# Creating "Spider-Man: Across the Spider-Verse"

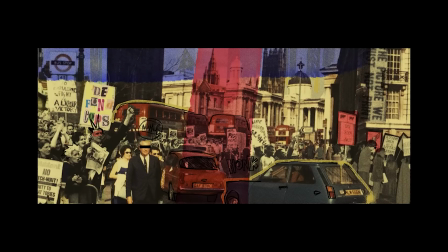(45:25)
It's almost like learning a new language. I remember one of the producers being like, how come the artwork doesn't look like the reference very early on? I was saying the complicated thing here is not only are you trying to learn a new language, but then you're trying to learn how to tell a joke in it, basically, or tell a story in it.
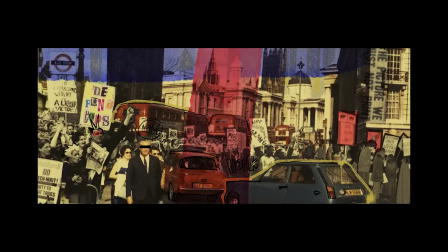(45:41)
And that is very complicated. So we almost had to do like our Duolingo style learning and just practice making art like those artists did.
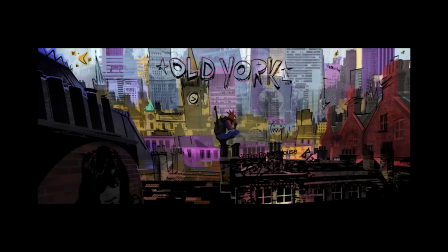(45:49)
And eventually it all started to come together. I took shots from the old film, photos from my trip, album covers, and then this sort of fucked off. I'm looking at the PR people, the fucked off drawing style that says it's punk and I don't care and it's on screen and deal with it.
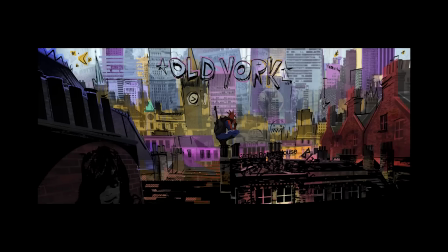(46:09)
What was that? I missed that. Yeah. That attitude needed to be present on screen, much as it was in our character.
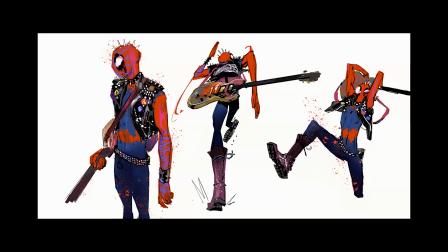(46:18)
He has that energy, that paint splatter, just that attitude that he is cooler when he takes his mask off. He's as cool as he can be because he just doesn't care what you think about him. And punk's all about breaking the rules, right?
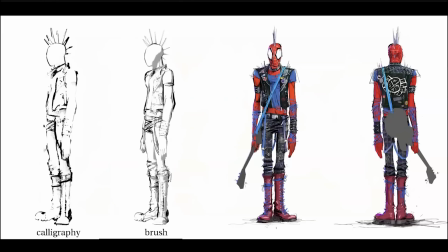(46:32)
Yeah. And this character in this world, I feel like maybe our most pushed world is arguable. And here you can see these turntables of Hobie and the line work and how it redraws.
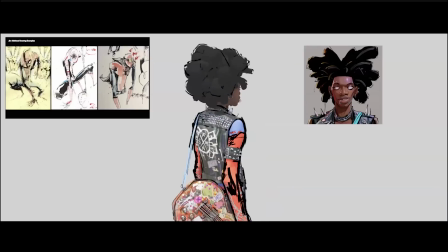(46:43)
His line work is very pushed. It's very graphic. And the trick with line work is you don't want it to feel locked down.
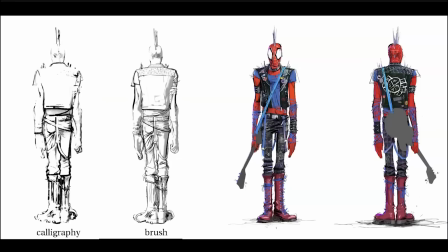(46:49)
As characters move, as they perform, it's really integral for it to feel natural.
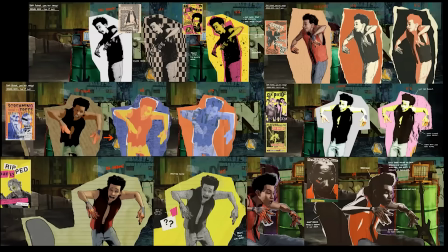(46:54)
One other cool thing we did in this world with Hobie specifically is he had a lot of different looks. Yeah. And this contact sheet was given to us by the art department that was painted over an early test that we did of Miles as Hobie before we had the Hobie design.
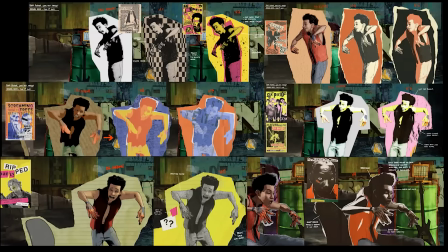(47:10)
Yeah, Kevin Emmerich, one of the early artists and did fabulous work throughout the film, but took and broke down all these different album covers and applied them as different render scripts to the character,
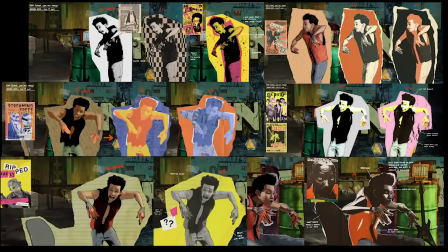(47:22)
again, as this menu that we were going to order up from ImageWorks. And what was really interesting about this character that I think is really the first time we'd ever
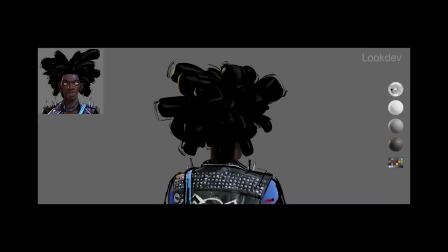(47:31)
done it was that his look was driven by animation.
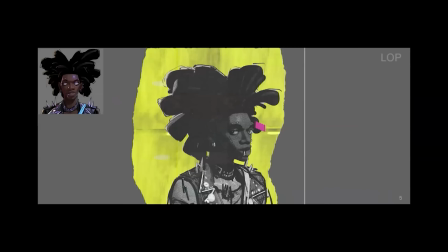(47:36)
So we would create these looks in look dev based off of the art department.
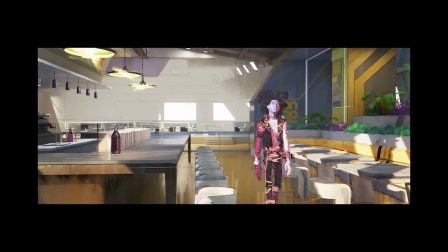(47:39)
And then we gave animation the ability to select the look of Hobie to play into his performance.
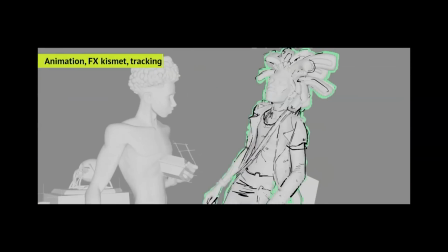(47:45)
So in this breakdown, you can see he has paper cut edges that are from the Kismet line tool. He's got the line tools themselves. He looks very cut out. And then you have all these different look options.
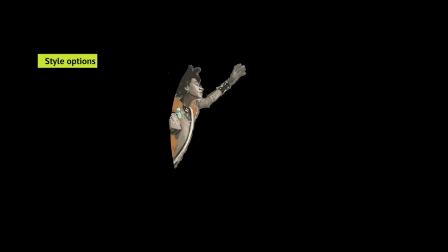(47:56)
So it'll scroll through a bunch of them here. And animation could change them. They could change just the guitar or his vest or his whole body, depending on the performance.
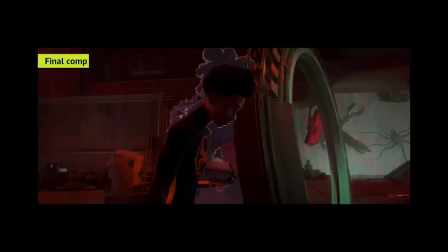(48:05)
And here you can see it all together. And the trick with Hobie is he looks cut out, but we still want him to integrate.
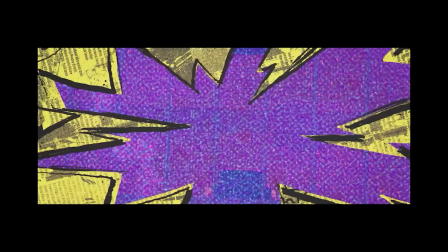(48:11)
He doesn't belong in any of the worlds, but we still have to light him and put him into the scenes like any other character.
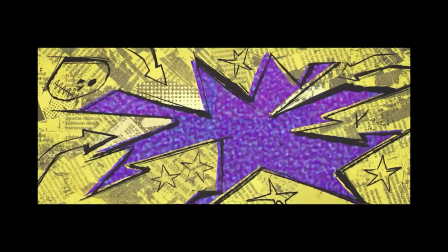(48:17)
You know, and a reason to give that power to the animators as to what he looks like is his look is part of his performance. Mm-hmm. At times he would become part of the scene and sort of fall back as we're pushing it on Miles or Gwen on an important shot.
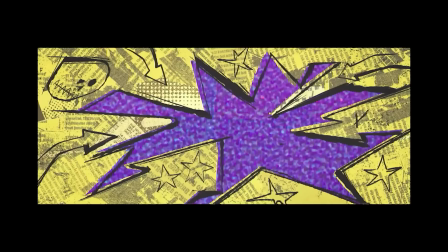(48:34)
But then at times Hobie needs to interrupt. Right. He's a shit disturber. He wants to be the problem. Mm-hmm. And so his palette will change to be complementary or the opposite of the lighting in the scene. And he won't fit in purposely because he doesn't want to. Exactly.
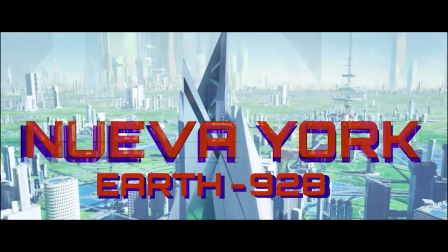(48:52)
Another world that we explored that is behind us right now, and this one, again, was very close to my heart, was the world of Nueva York. This is the world in which Spider-Man 2099 it lives in,
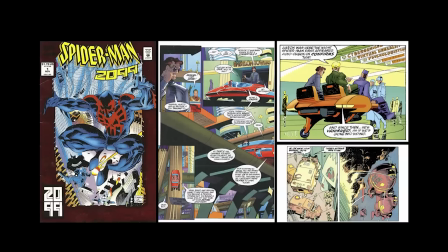(49:06)
and this character was created by Peter David and Rick Leonardi, who's the nicest man in the world. He came on and helped us out for a while. It created in 1992, and it captured sort of this idea of what the future was.
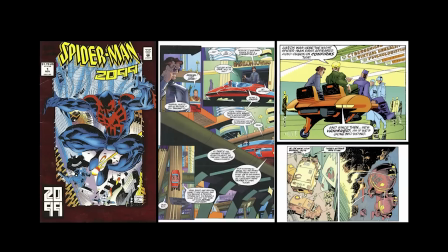(49:20)
This future based on the idea of the 70s, 80s stylization of those futurist concept artists.
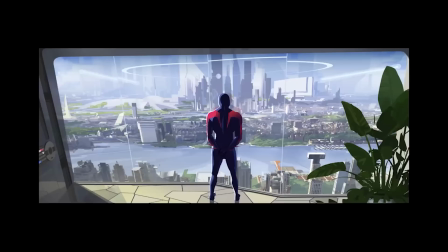(49:27)
From Miles's point of view, Miguel represents this idea of an authority figure.
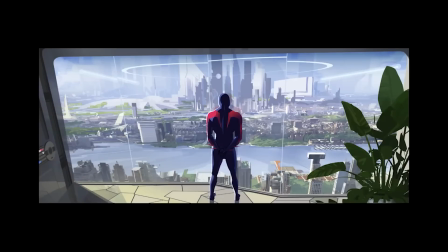(49:34)
he is overseeing this world, and as long as everything goes, as long as everyone listens to him and does exactly what he says, everything's going to be all right. Okay, everybody. He's this authoritarian parental figure who's trying to be in control of everything.
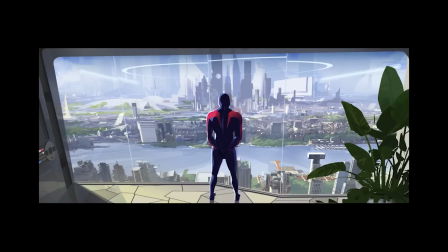(49:52)
And so when it comes to the design of that, what is the architectural style of this world?
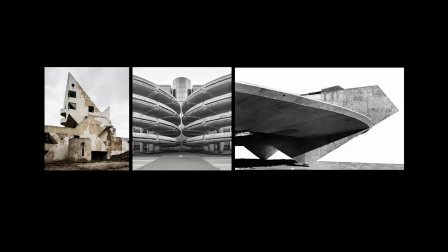(49:56)
We started to look into a lot of brutalist architecture for its connection to authoritarian regimes throughout the world.
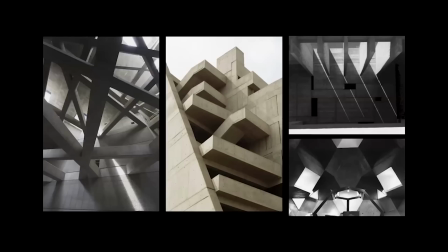(50:03)
There's this complexity to it. There is this coldness to it. It's extremely strong, but it's extremely cold. It much like how Miguel sees the world.
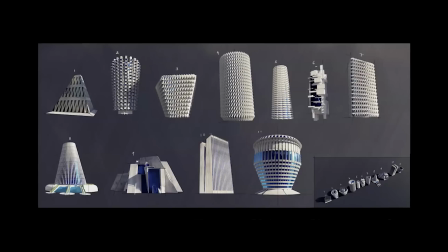(50:14)
It's stark, it's sharp, it's regimented, right?
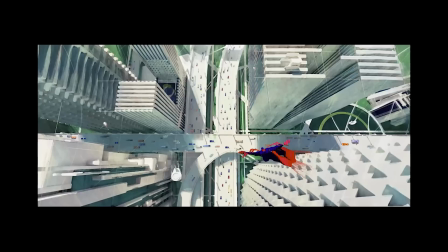(50:19)
This is who Miguel is, and his world needs to reflect that. It's exacting, it's mathematical, it's oppressive.
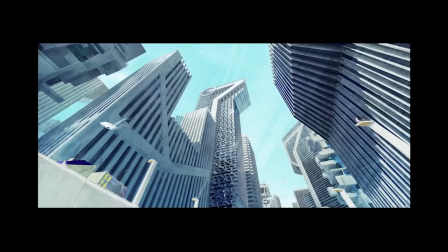(50:27)
And so we went and looked back again to the origins of where that style of that future that Rick Leonardi and Peter were looking for. And we went back to those futurists, right?
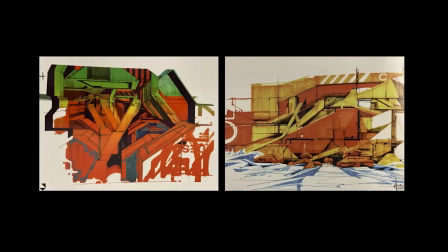(50:39)
These were the industrial designers turned concept artists, the Sid Meads of the world, right? They sat there working with a T-square and a ruler, being exact and mathematical and precise with the materials they had at the time,
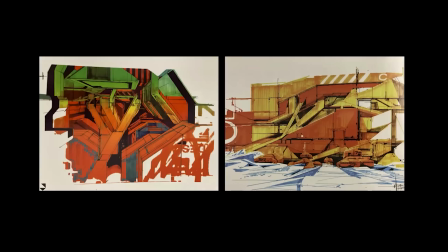(50:53)
the markers, the ink, and the pen, bringing all those materials and putting them on our desks and using those as our toolkits.
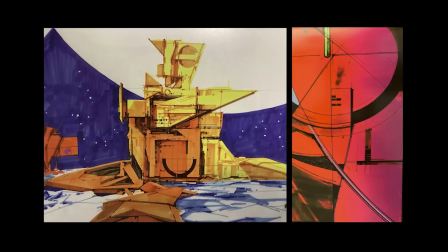(51:00)
It's that mathematical geometry, the rigidness of it that we were so interested in,
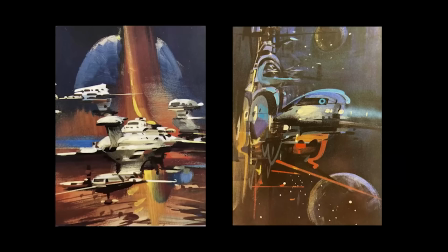(51:06)
as well as this sort of aspirational idea of what the future could be, expressive brushstrokes.
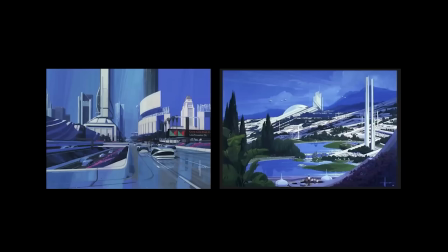(51:12)
This work by Sid Mead and John Berkey, Joe Johnston really became the guiding principles for our future, knowing that it represented this sort of old guard, right?
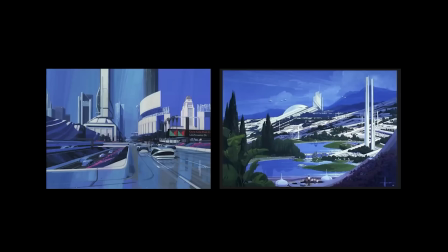(51:27)
If Miguel is this authoritarian figure from Miles's point of view, then he does represent the old guard. And for all the artists working on this project, we looked up to these incredible artists, and yet they do represent yesterday, and we are the artists of tomorrow.
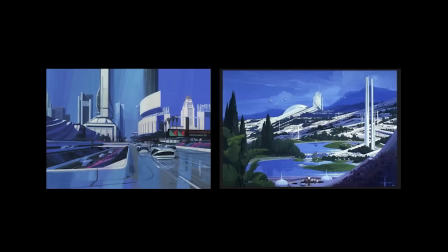(51:42)
It's that outdated idea of the elder statesman that we love and aspire, just like Miles, to be a part of their pantheon, and now we need to go beyond and do something new.
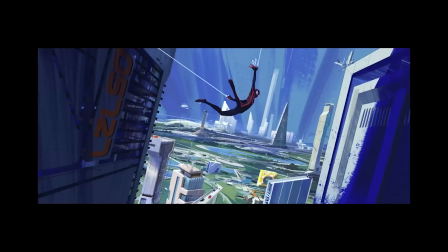(51:55)
This is one of the first pieces we did that really brought all these ideas together, but now we needed to break down these principles and start creating all the tools we would use to create the world.
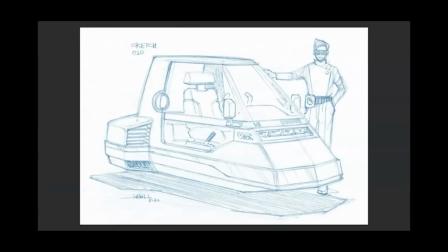(52:08)
We used the same industrial design process that the artists would have used back in that day today. And we actually brought on a friend of mine, John Bell, who's the art director on Back to the Future 2. This guy's been started as a concept car designer way back in the day, and he showed us his approach to making this artwork.
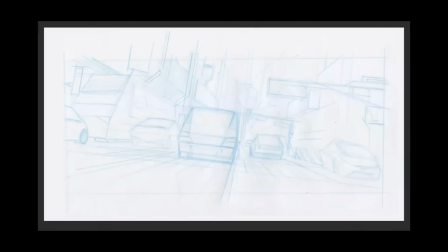(52:27)
And what was so amazing about this was this informed us how we were going to create the images, the final images.
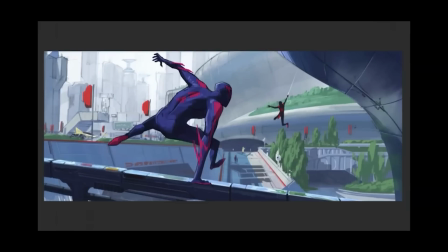(52:33)
We wanted to do it the same way the artist did. Yeah, so understanding not just the materials, but the process.
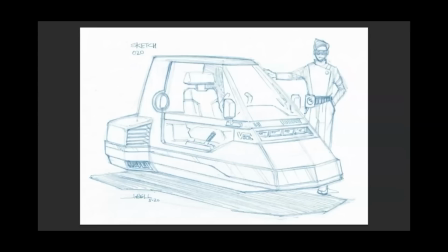(52:39)
And I'm just going to let this play one more time, starting with that blue pencil line. And I think some of the younger artists had to explain why were they even using blue pencils, because they're non-photo blue, they don't photocopy.
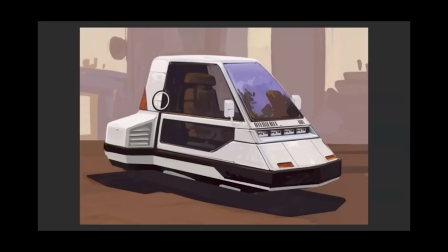(52:49)
And then inking and on top, then painting on top.
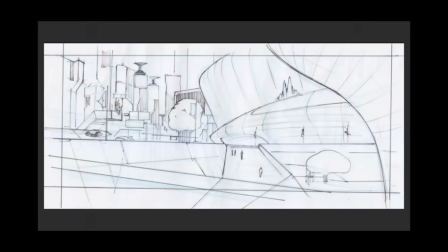(52:53)
The markers, these are all the tools as we're searching for our cinematic and artistic design language.
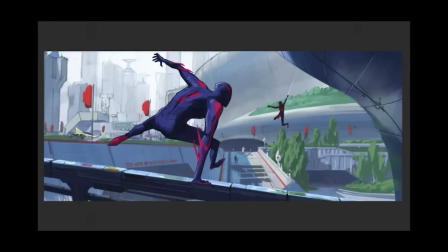(53:01)
We're finding it in the process those artists had.
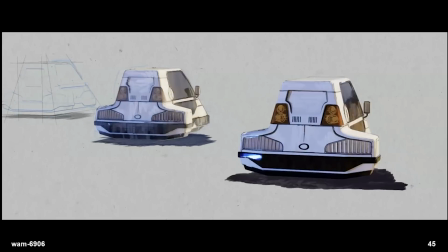(53:04)
Yeah, so basically this was the first asset we worked on for the look of this world.
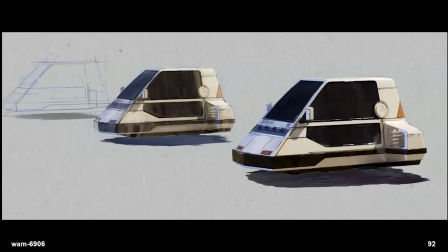(53:10)
It's our first exploration into what it would look like to take the brushes and the markers that Sid Mead would use in the concept art and apply it to a moving 3D model.
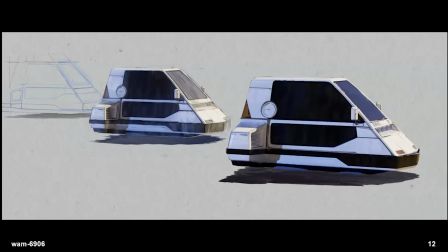(53:18)
This little guy taught us so much about how look dev would collaborate with look of picture also, so that each of their contributions to the final image support each other, because we're texturing, we're look deving,
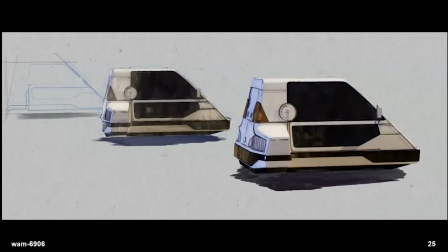(53:28)
but then we're also adding this look of picture treatment. And you can see even in this lineup here, we're experimenting with
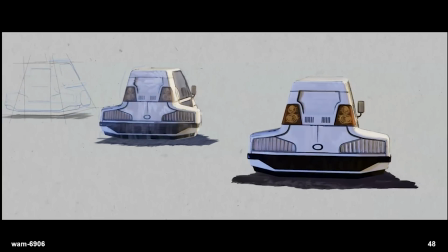(53:35)
deconstruction and kind of reducing the render back to the ink lines and the blue pencil.